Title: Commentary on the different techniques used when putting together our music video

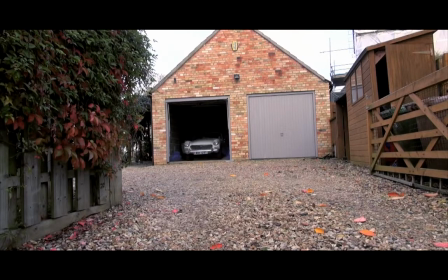0s
Okay, so I'm going to take you through the editing process and the recording process of our music video for Home. So let's begin.
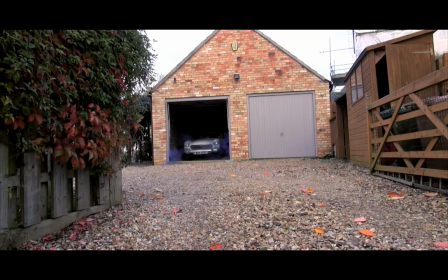15s
So it starts with the car coming out of the garage, and we found this particularly interesting to film because we included the smoke, which is here, and that's just done by smoke bombs, and we recorded using that to give it a kind of a futuristic effect,
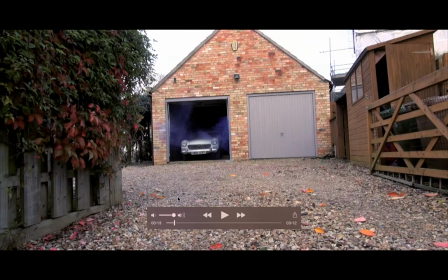33s
just to play about with it, to obviously take away the serious edge of it, because this is an indie rock video, it's not an art video, but we did want to kind of include this sense of creativity within the music video.
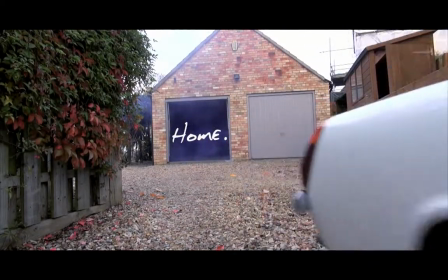54s
So we've got a low angle shot of the car coming past. And here is the title for the music video, Home.
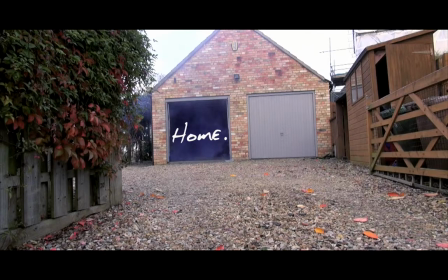62s
It's been put in using After Effects, and it's also a synergetic link between the magazine advert for the EP, and it's also on the website under the EP with the music video as an attachment on it.
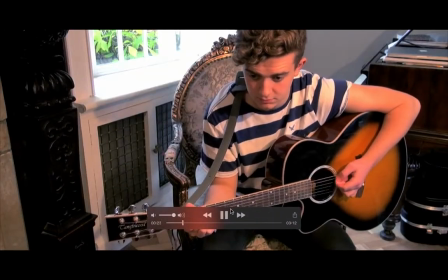84s
So this is our first shot.
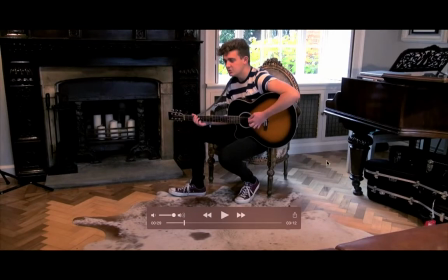86s
This was actually really interesting to film because what we did was we had two lights over the singer, and it was the challenge in this instance was to get the lighting so it wasn't reflecting off the guitar,
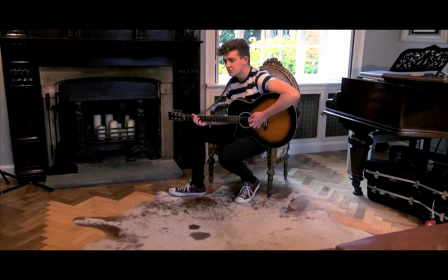103s
and the way we did that was propping the lights diagonally across the singer, so it lights up his face but it doesn't obviously hit the guitar. We dropped the blinds because obviously there are windows in the room, and we just didn't want to bleach the image that the audience was seeing.
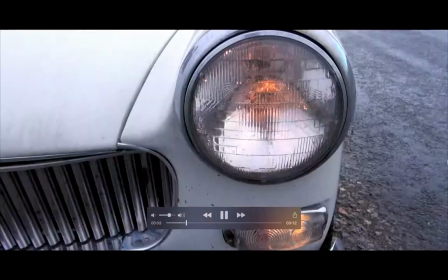123s God, that there was a flashing light in the middle of.
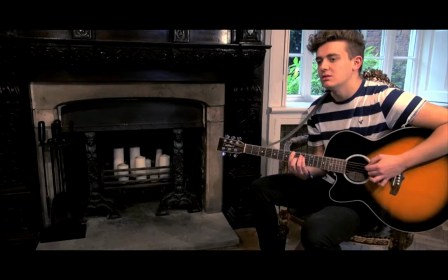129s
So here, as you can see, the shot pace is building, with the cuts between different shots are becoming shorter and shorter. We did this obviously for this rising pace in the music video, and we did that by just stacking up the different layers of footage on
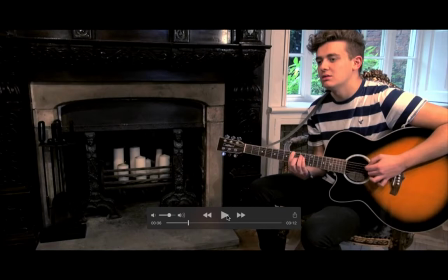148s
Final Cut Pro, and this gave us the effect of just the rising sense of pace.
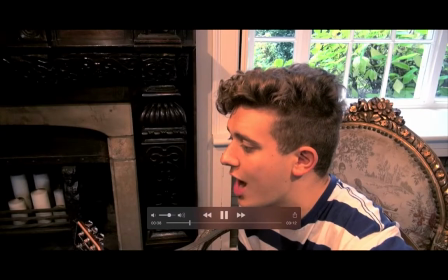153s The town where I placed my heart,
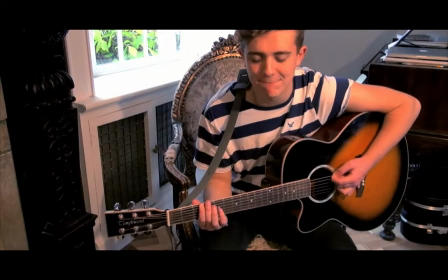158s so why am I sitting on my bedroom floor with you watching over when we could.
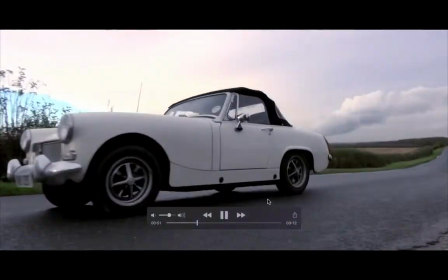165s
As you can see, we tried to use as many varying shot types as possible for this, and especially with the car coming past,
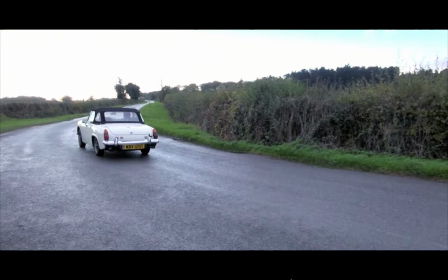171s
there was a pan to give the audience a sense of speed, and obviously the MG is a British car, it's got that British heritage. You can see if you look closely here on the back of the car there is a British badge, and obviously the band's name being Albion, we wanted to tie in this kind of British heritage with the music video.
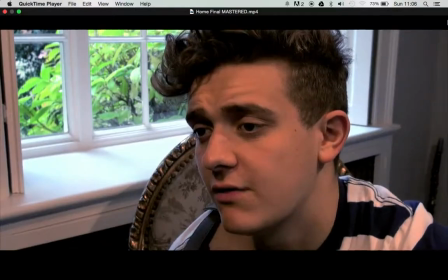189s In the day, have a normal life, but if you want to escape, and now go down the streets.
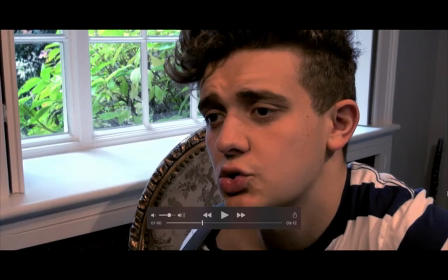197s
When the drums kick in, the shots become far more prominent, the cut speeds are far shorter. This is again to increase the pace of the music video. We don't want the audience getting bored whilst they're watching this production, so we wanted to obviously give this sense of momentum.
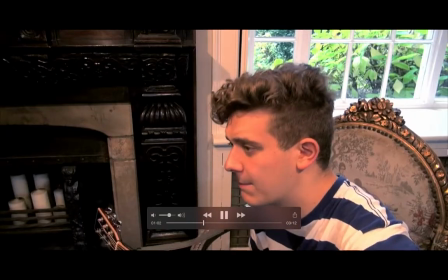212s Call your name, fly like a bird away from the hole.
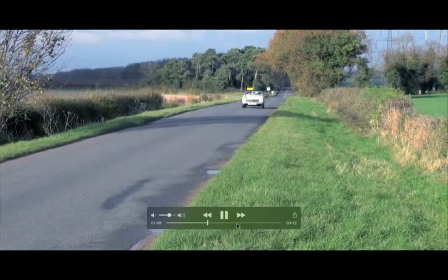217s You can go and style, but forever be alone.
And if you So what we did for these different kind of shots in
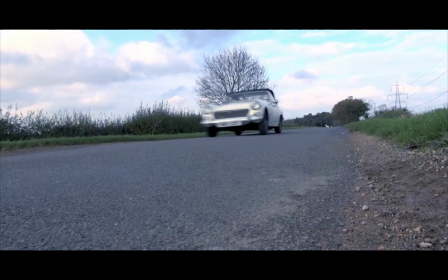226s
between the car shots of the singer singing, we actually we got a docking station for an iPod. We just put that on, so the music was playing out for the singer to actually play along with his guitar to. So there was no problem with
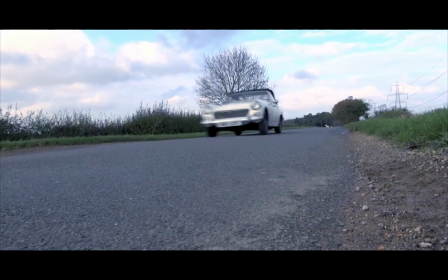243s
lip syncing, because we knew, obviously listening to the audio on Final Cut, that the song was playing.
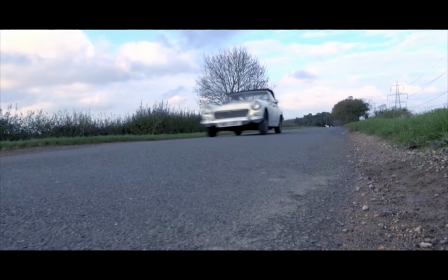249s
All you needed to do was cut out the sound and put in the audio for the actual song. So that's what we did for the sound. want to escape,
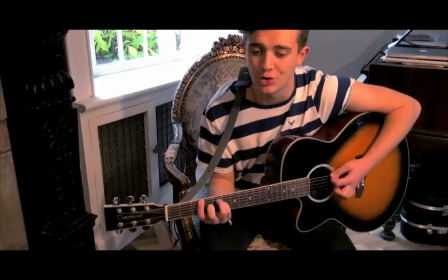258s
go down the streets where you got your name, fly like a bird.
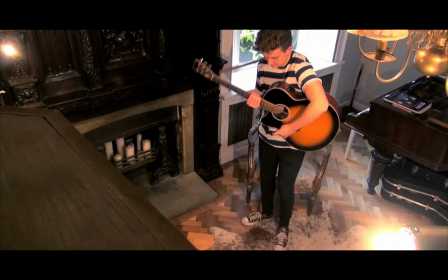263s
That's another editing technique right there, is the fast forwarding of the singer coming in to pick up the guitar. It indicates a vital point in the song because it's just before the first chorus, so we can tell everything's kind of coming to a head, and the song is kind of reaching its peak of the
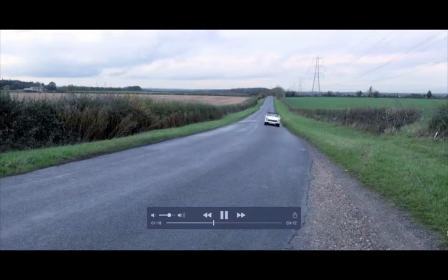282s
structure.
From a hole that you call a dump, but I call home.
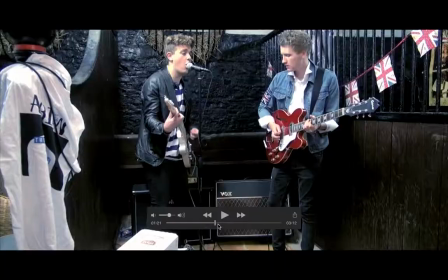291s
And this is where the band comes in. As you can see, I'm just going to rewind. So here we have the fast cut editing.
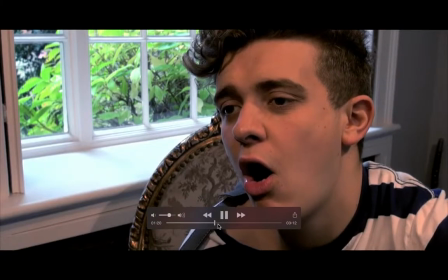300s
I'll play it for you again. There we go.
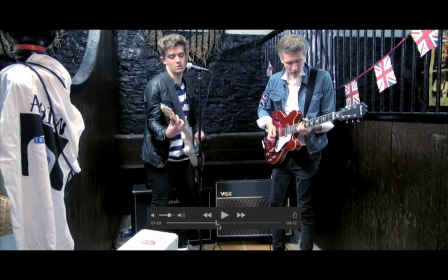305s
So the shots are very, very fast there because they want to be in time with the snare hits on the drum.
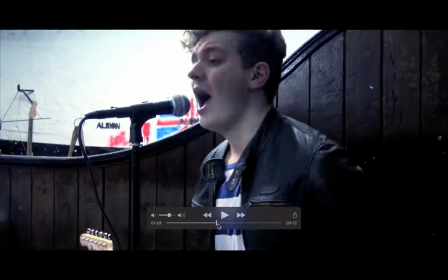310s
And then as you can see here, this is where the band come in to play.
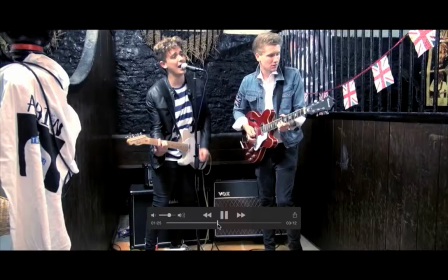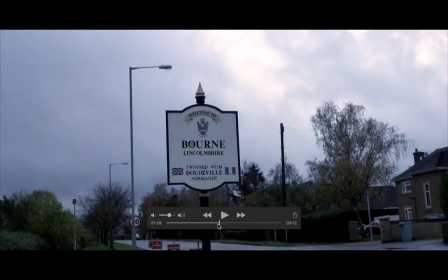320s
This was actually far more difficult to edit than the rest of the music video because obviously this is the most kind of the most busy shot setting in the whole video. So the shots had to be really on point to the beat, but not so on the beat that the video seems mechanical and not fluid.
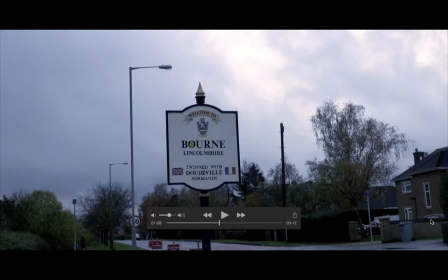338s
As you can see here on the Born Lincolnshire, that is the actual hometown of the singer, so we wanted to also create a sense of environment within the video.
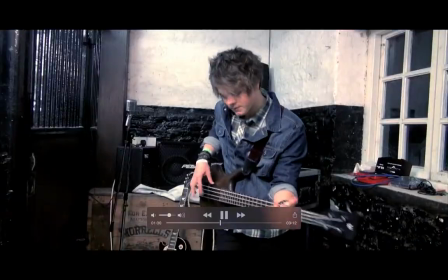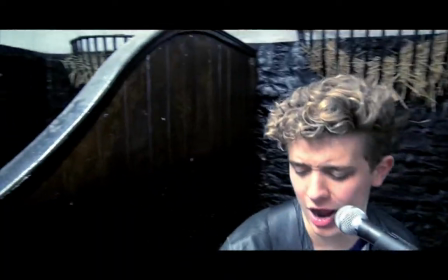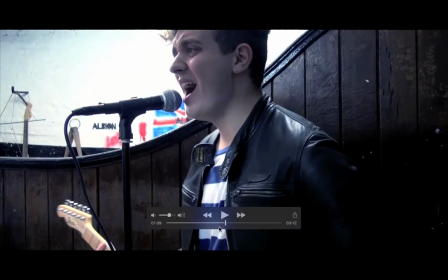359s
This here is an interesting shot because
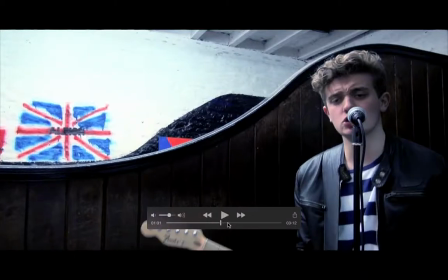362s
we were concerned actually when we were going out to shoot that the weather would kind of
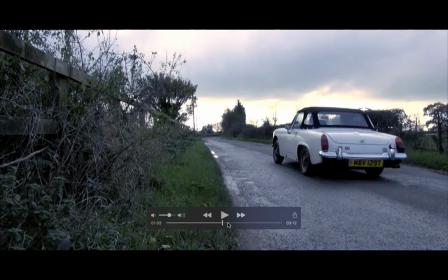370s
would ruin the video shoot. As you see, it's a fairly cloudy day. We were lucky and actually there was no rain whilst we were shooting, but these shots of the car are really vital.
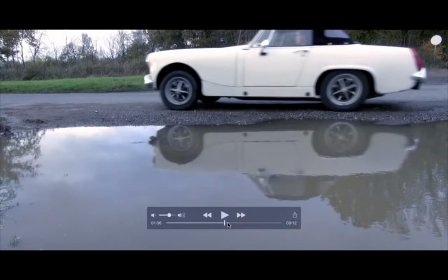381s
And this one here, we can see the reflection on the water as the car drives past, and yeah, that's a shot in particular that we were really fond of, so we had to put it in the edit of the video.
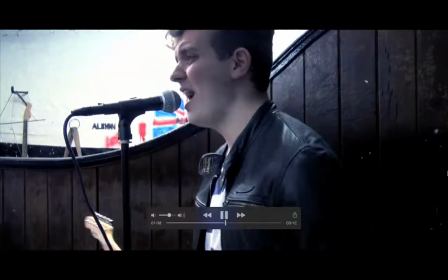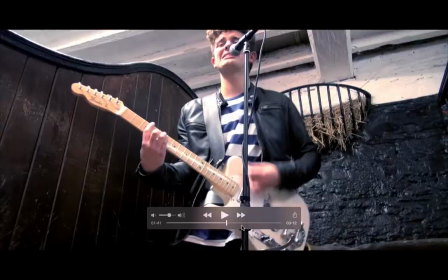400s
Again, we've actually got more lyrical references here with the park bench.
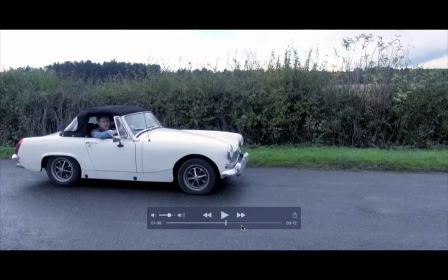403s
I think that comes in later in the song, but mainly this is all essentially just
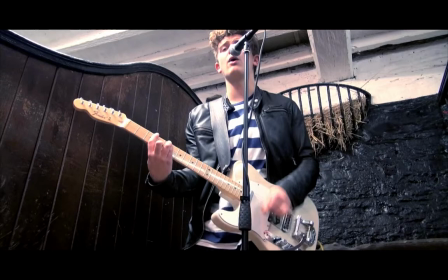412s
the promotion of the band members themselves in the chorus of the video, because we wanted to show off to the demographic of the video. This is what the band looks like, this is what they look like playing their instruments, and this is essentially what they will look like when they play live if the audience member decides to go see them at a show.
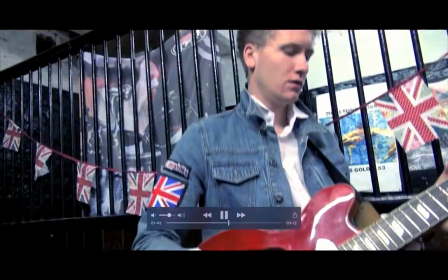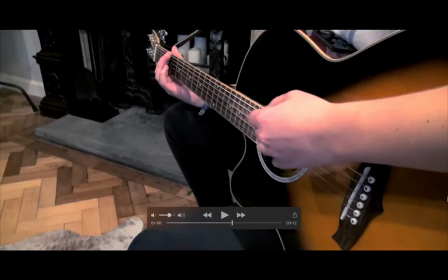438s
So in this instance, we for the actual band shots in the rehearsal room, we used the lighting again. We only actually had room for one of the lights, but in retrospect, it wasn't that problematic. We thought it would be, but it wasn't, because it's such an enclosed environment,
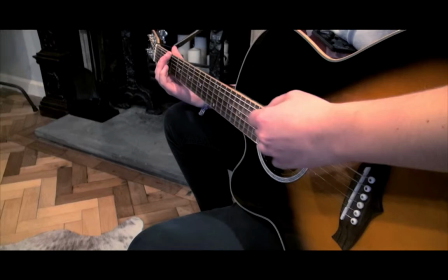457s
and we were shooting one or two band members at any one time on the majority. It was a lot easier to kind of focus it in on that particular band member and make that shot as well lit as possible.
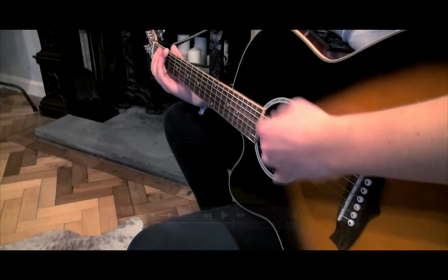472s
Again, there we've got a bit of it's almost like match on action between the guitar playing and the singer walking down. It's very fast cut because this is kind of a key point in the song where there's a little staccato note and it's a reference point as well.